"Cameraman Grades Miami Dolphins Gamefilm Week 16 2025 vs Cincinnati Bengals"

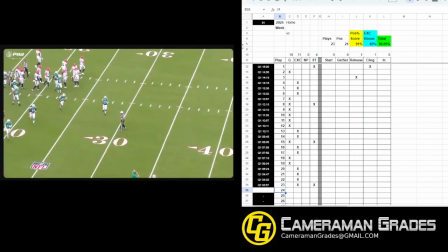Instead of zooming up and showing the crowd and centering that guy,
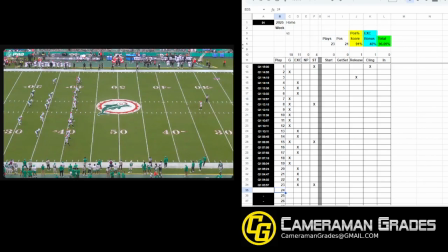they kept that top receiver along the top edge of the screen.
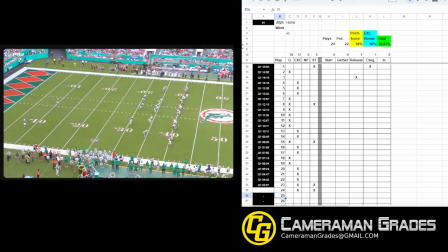So now everybody else is still visible while we still see the receiver making that catch.
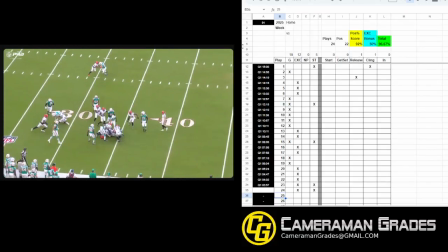And how awesome is that, right? I can see all 22 guys in the shot still perfectly.
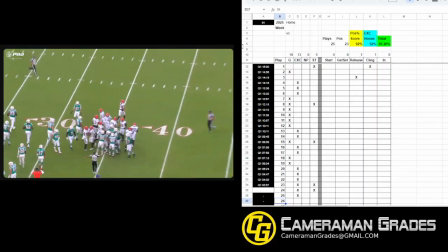That kickoff was fantastic.
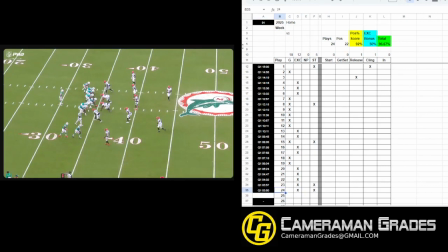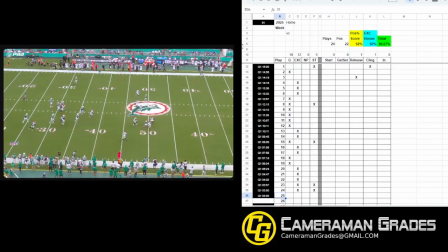I really like what they've put together here recently. All right, now this one not so much.
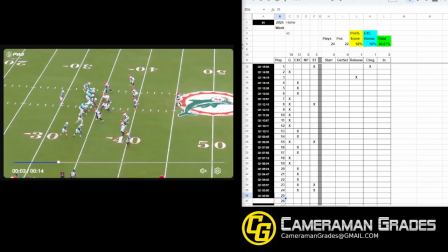What can we do here? All right, to start, we're already starting kind of at a disadvantage here.
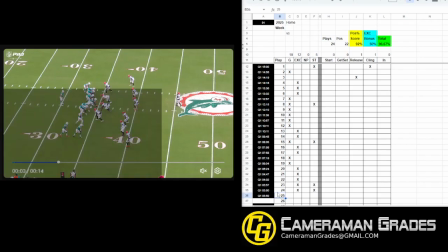Let's see where it is in the box.
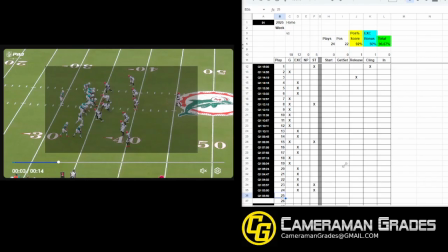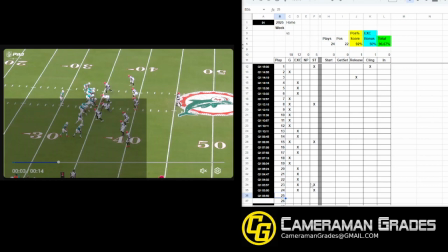Okay, you look at this and you say, oh wow, just if you don't have the box on it, just look, oh, that's a decent shot, right? But what if you put the box on it and you actually measure it and you find out that you're at 60% of your frame? 65 at the most, right?
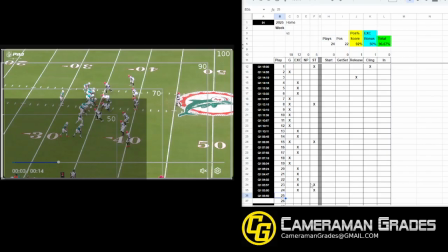If I were building a deck and I got this far and said I'm good, my wife would not be happy with me.
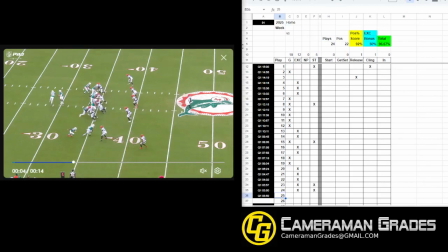Right? So you better get out and finish that so I don't fall through the floorboards, right? All right, so here, now that you've started at a disadvantage, if you're zooming out from there, you're going to continue to gain space, right? And that's kind of what we're seeing here, right?
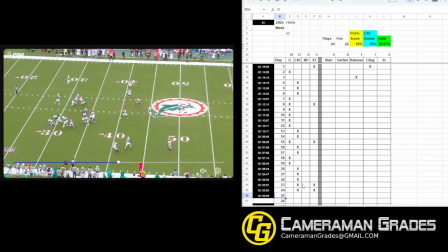We definitely don't need all that extra space around the edge, and really, we're still in that 65% range, right?
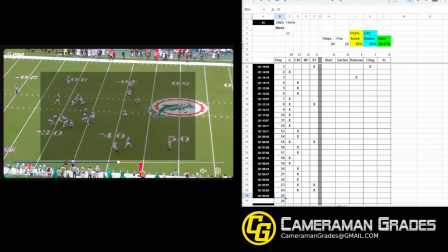They really haven't used any of that extra space that we started with, maybe just a little bit.
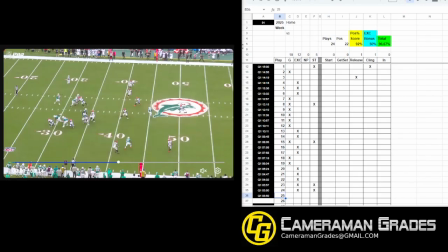All right.
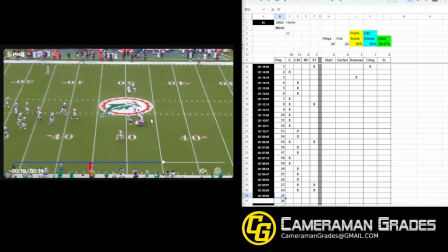And then once we get out wide here, now we've got all this extra space behind the safeties. 20 yards? Yep, that's all space that we can cut down and see more football.
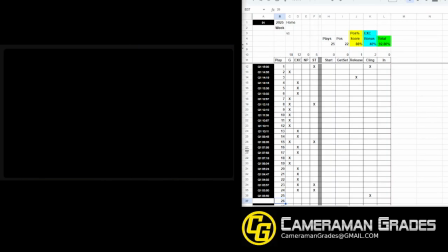All right.
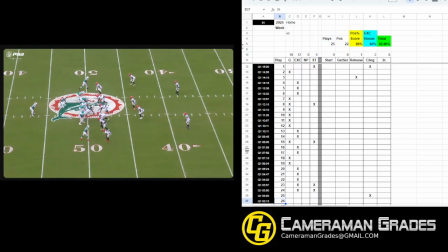All right. Getting in there. Okay. Tightening it up again. Hey, they said, hey, you know what?
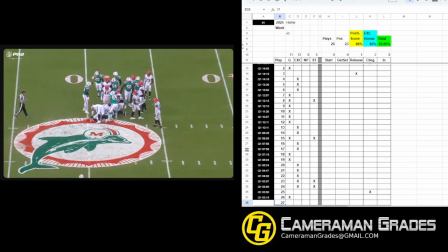That last play didn't turn out as great as I wanted it to. Let's go ahead and tighten this one up and stay with it.
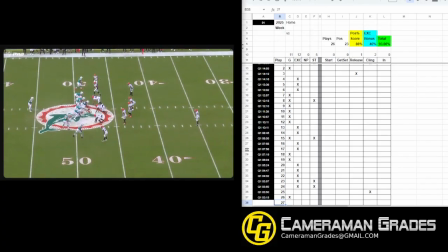Recognize the run and get in tight. I like it. Within 5 yards on both sides.
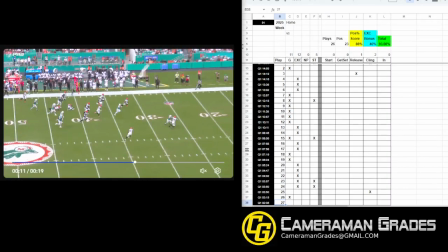Quick pitch. Outside. Oh, yeah. All right. So let's, up until this point, let's just take a look. Okay.
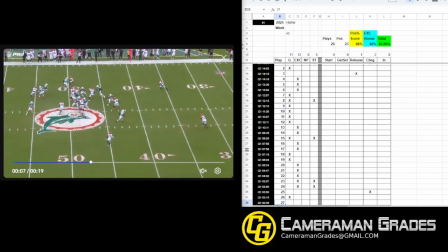5 yards, 5 yards. Still within 5 yards, still within 5 yards.
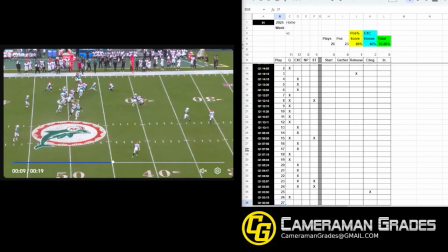Right here. Look at this. Now they recognize this is a pitch going away from you.
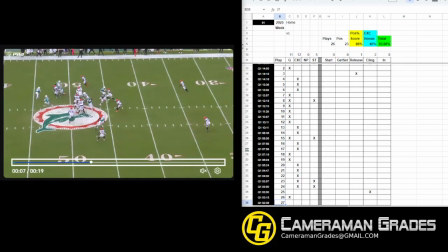I'm going to have to zoom up, and you can start to see where they make that decision. Zooming in.
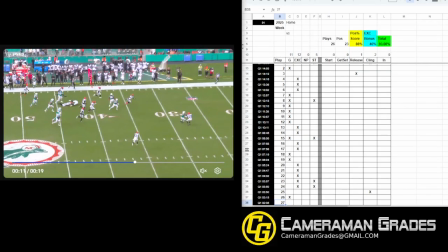Right? Zooming in. Now once they get to this point, it seems like they're about to zoom out again. Let me see. Yeah, zooming back out. Really no reason to do that at that point.
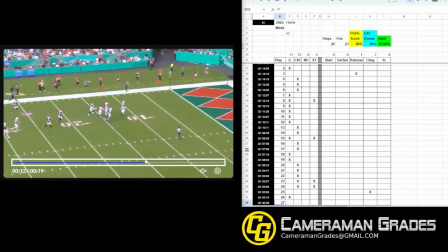You can stop zooming in, right? But, you know, what did it gain you to zoom out at that point?
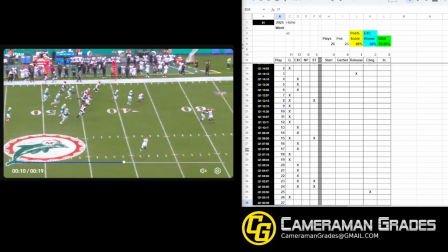Zooming in right here. This is a fine frame, right? This is great.
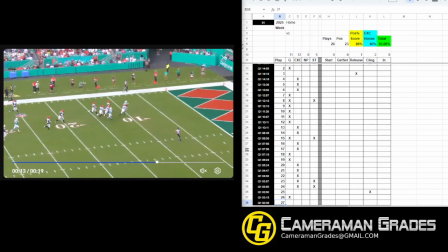You can just leave this for the rest of the play if you want. Zooming out, you know, just to gain an extra however many yards out in front of the running back, right? Okay, so right here, you got 10 yards in front of the farthest guy on this side.
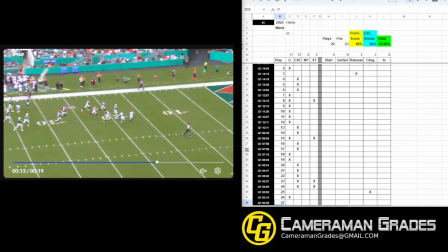Now we've got 15, 20 yards in front of the farthest guy, and that doesn't stop.
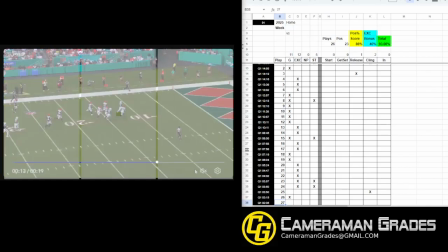Why? Because the ball carrier is centered, leaving an entire third of the frame empty.